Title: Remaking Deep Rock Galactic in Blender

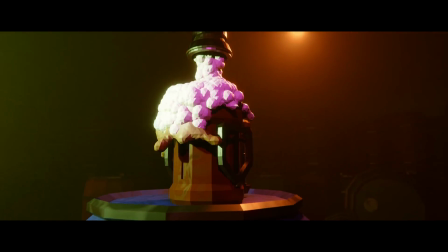Do you want to recreate the charming art style of Deep Rock Galactic inside of Blender?
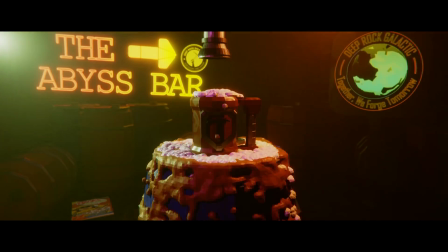Well I'm here to show you how I put this scene together and how you can use my process to achieve some pretty awesome results.
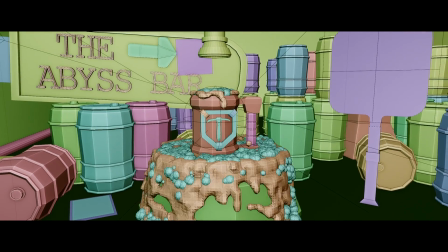Let's get right into it. Now evidently a core of this scene is the fluid simulation. I will talk about it a little bit but I don't plan on making this into a fluid simulation tutorial.
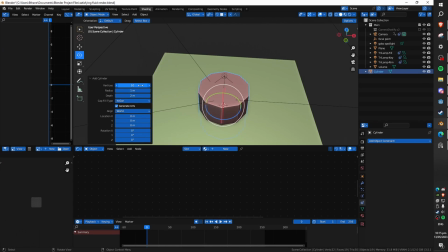Alright firstly we're going to talk about the low poly art style of Deep Rock Galactic.
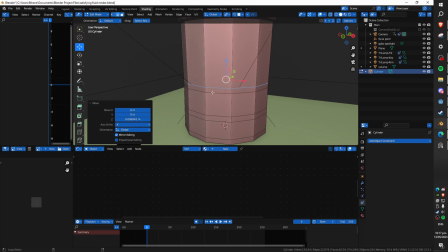Now note that I specify this is an art style and not just an optimization tool although it certainly does work both ways.
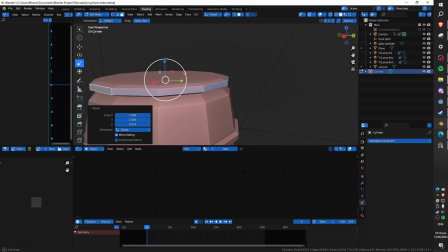But Deep Rock is definitely a game which is far from ugly. The low-poly art style is charming and it looks pretty great.
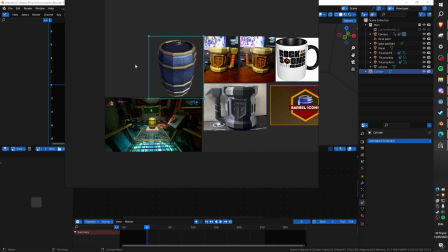The best advice I can give to recreating this is to use reference. Now I would highly recommend the free software PureRef which is super easy to use and you can gather your reference here.
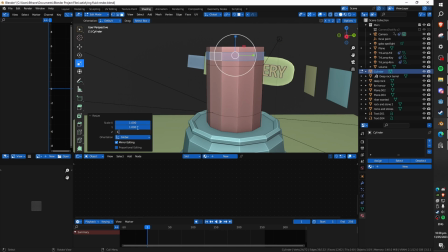You can see about me going through recreating a low-poly barrel and a low-poly mug. Collectively these models took me about two hours.
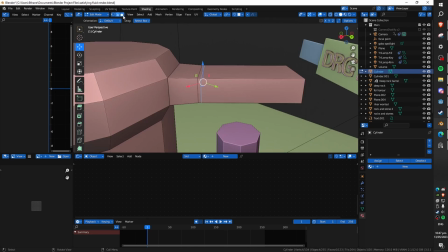The meshes themselves are very simple but I really did want to nail the proportions decently well and also I'm just not that fast of a modeler.
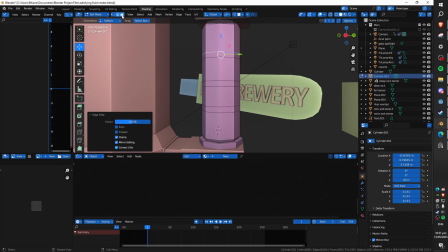I especially struggle with some parts of the cup and the cup is definitely far from perfect. Once you've gone through the process of creating a couple of models you'll be able to sort of freestyle your own ones.
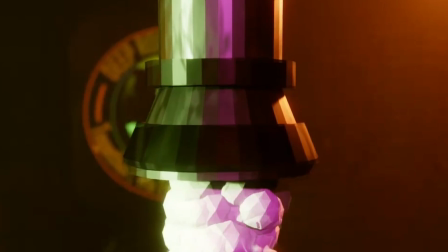For instance the tap which the beer is coming out of is not an official model but I'd sort of gain insight
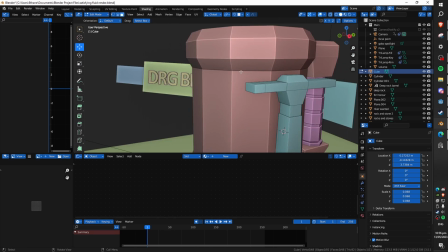into the style through recreating the other two models and so I was able to create something which seemed fairly fitting.
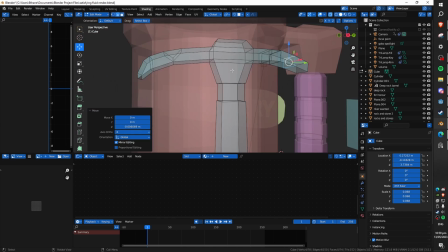Don't be intimidated by these models just get started. Get a basic block out in and with these low poly models it's not actually much more than a basic block out that you need.
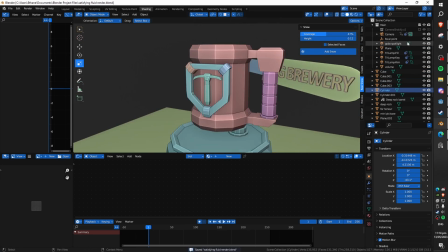It's great practice and I would highly recommend it. For lighting, similar to my other tutorials, I would recommend that you go for a three-point lighting setup, but you can play pretty fast and loose with this.
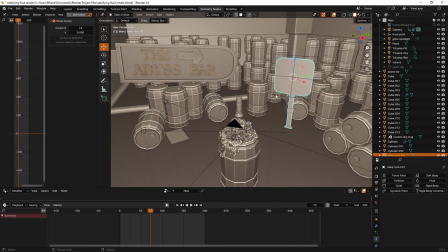Just remember to focus on two or three main lights and for a style like this, keep the colors fairly simple and keep them pretty true to the game.
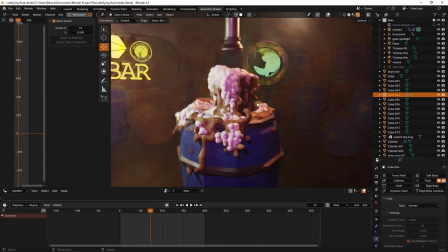There are lots of browns and greens in Deep Rock Galactic and also some nice neons, which is why I've chucked in a pink one here.
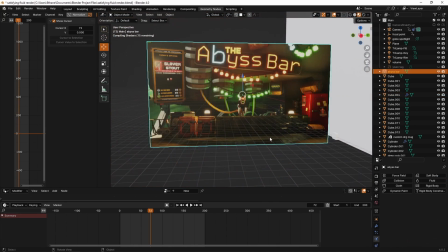White is pretty inoffensive and you can just use it to light stuff in a neutral way, but I would highly recommend chucking in some green lighting.
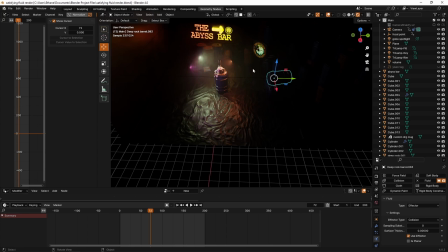Green, red, brown and orange, it all works pretty well in my opinion with Deep Rock. These lights are all area lights, we've got the strength cranked pretty high.
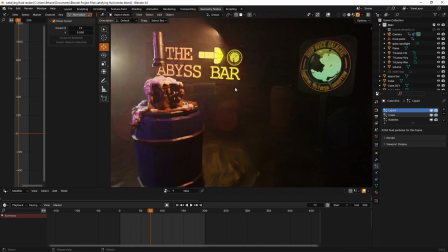We've also got the whole scene surrounded in a volumetric which helps to transmit the light really well and it gives us this really nice atmosphere and it also kind of blocks out the background quite a lot.
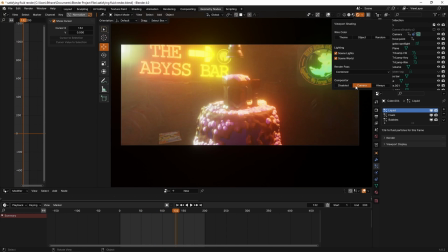I think I could have afforded to leave the background slightly more clear but I just didn't want to steal too much focus away from the main subject and also to be honest the background does not look that great,
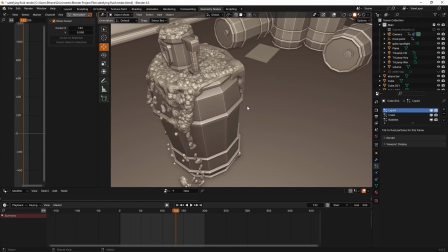it's just a lot of barrels mainly and also some fun Easter eggs which I put around the place but they're just not really too visible.
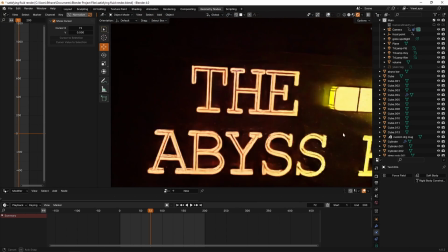With Deep Rock I would highly recommend using neon signs and kind of motivated lighting to help light the scene.
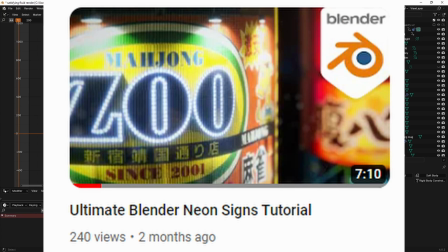I have two whole tutorials on different sorts of neon signs if you guys are interested. You can see me showing them on screen right here.
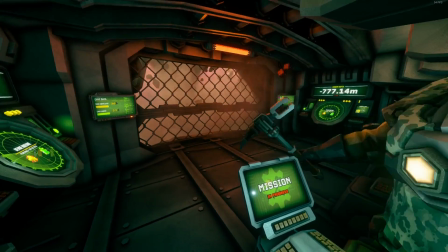Just try and use game reference, try and capture that mood. That's what I'd recommend the most. If you haven't played the game, definitely play it.
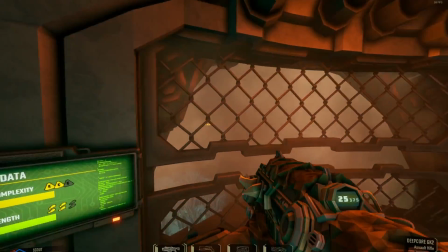But I'm guessing if you want to recreate the style, you've probably played it. Focus on capturing the mood more than full accuracy, I would say.
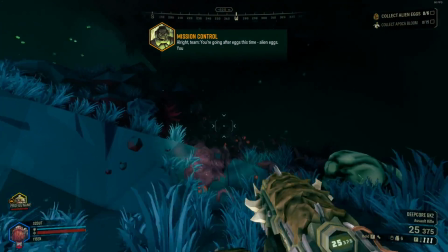It's part of the reason why I added the voice lines in the background and the nice audio straight from deep rock.
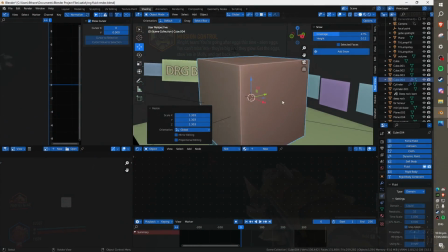It helps add to that try and recreate some of the emotions that you feel when you play the game I think that's a great way to start So the
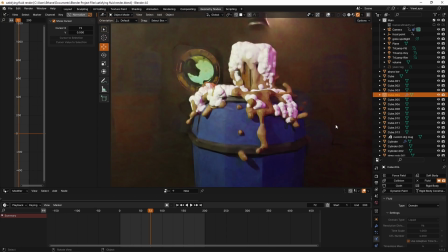materials are actually very simple chucking some emissive stuff in there again stuff with bloom like the neon signs and all of that That's quite
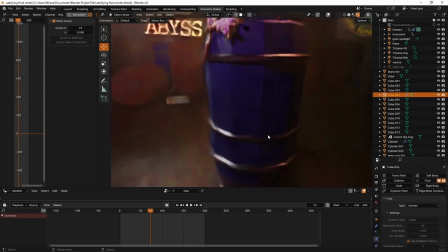important. There's lots of neon and sort of emissive textures inside of deep rock and I'd highly recommend capturing that There's a lot of wood and metal in deep
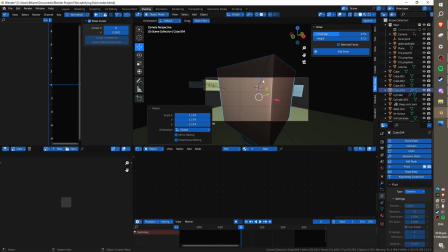rock And you can just capture this with some very simple principal shader setups And then for the most part you can just chuck in some built-in
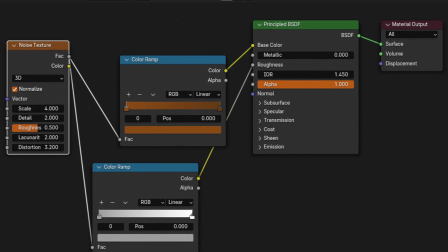blender textures to control the roughness and normals and you can get some pretty convincing results if you need something slightly more angular or techno
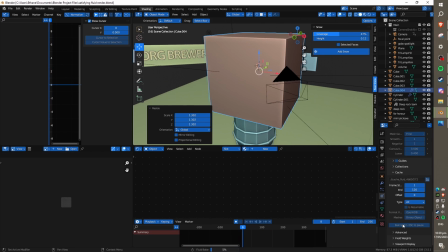looking for the game you can do this through combining a few different built-in blender nodes or you can just get your own kind of greeble or sci-fi
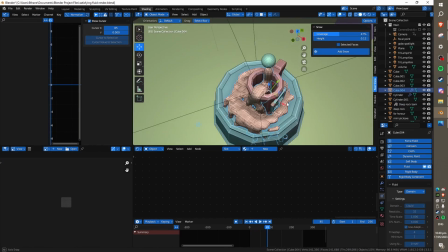texture off of some random website but yeah lastly the uh fluid simulation yeah that was um quite a headache in a lot of ways i'm going to go ahead
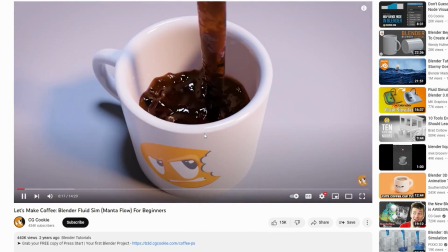and link a very helpful basic fluid simulation tutorial in the description this tutorial will contain most of the knowledge that you will need to
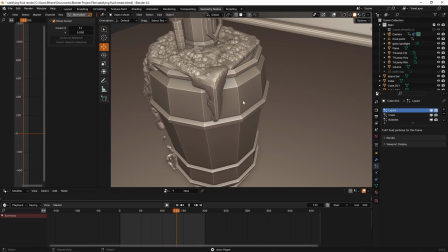achieve this basic simulation the bubbles and foam was sort of an added extra which i worked on separately so if you guys want a full walkthrough just let me know in the comments and I'm prepared to do that.
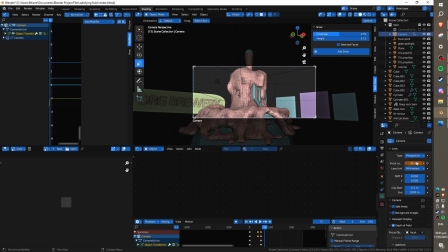Getting accurate collisions and getting my bounding box to actually get big enough was quite a headache I don't actually know quite how I fixed
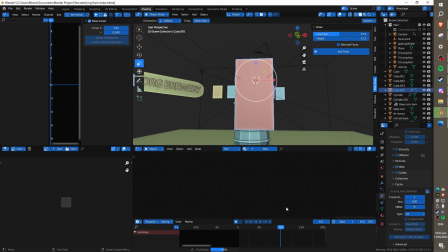a lot of these issues but and it's still far from a perfect simulation there's still some issues with collisions even though the objects are very simple and low poly.
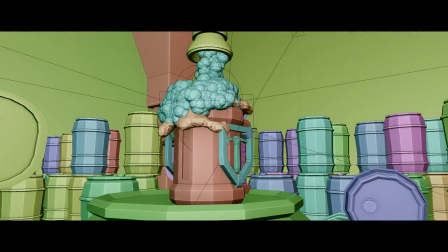The main focus just being on the sort of fluid spilling out and the movement of that really does help to take away from the imperfections with this one.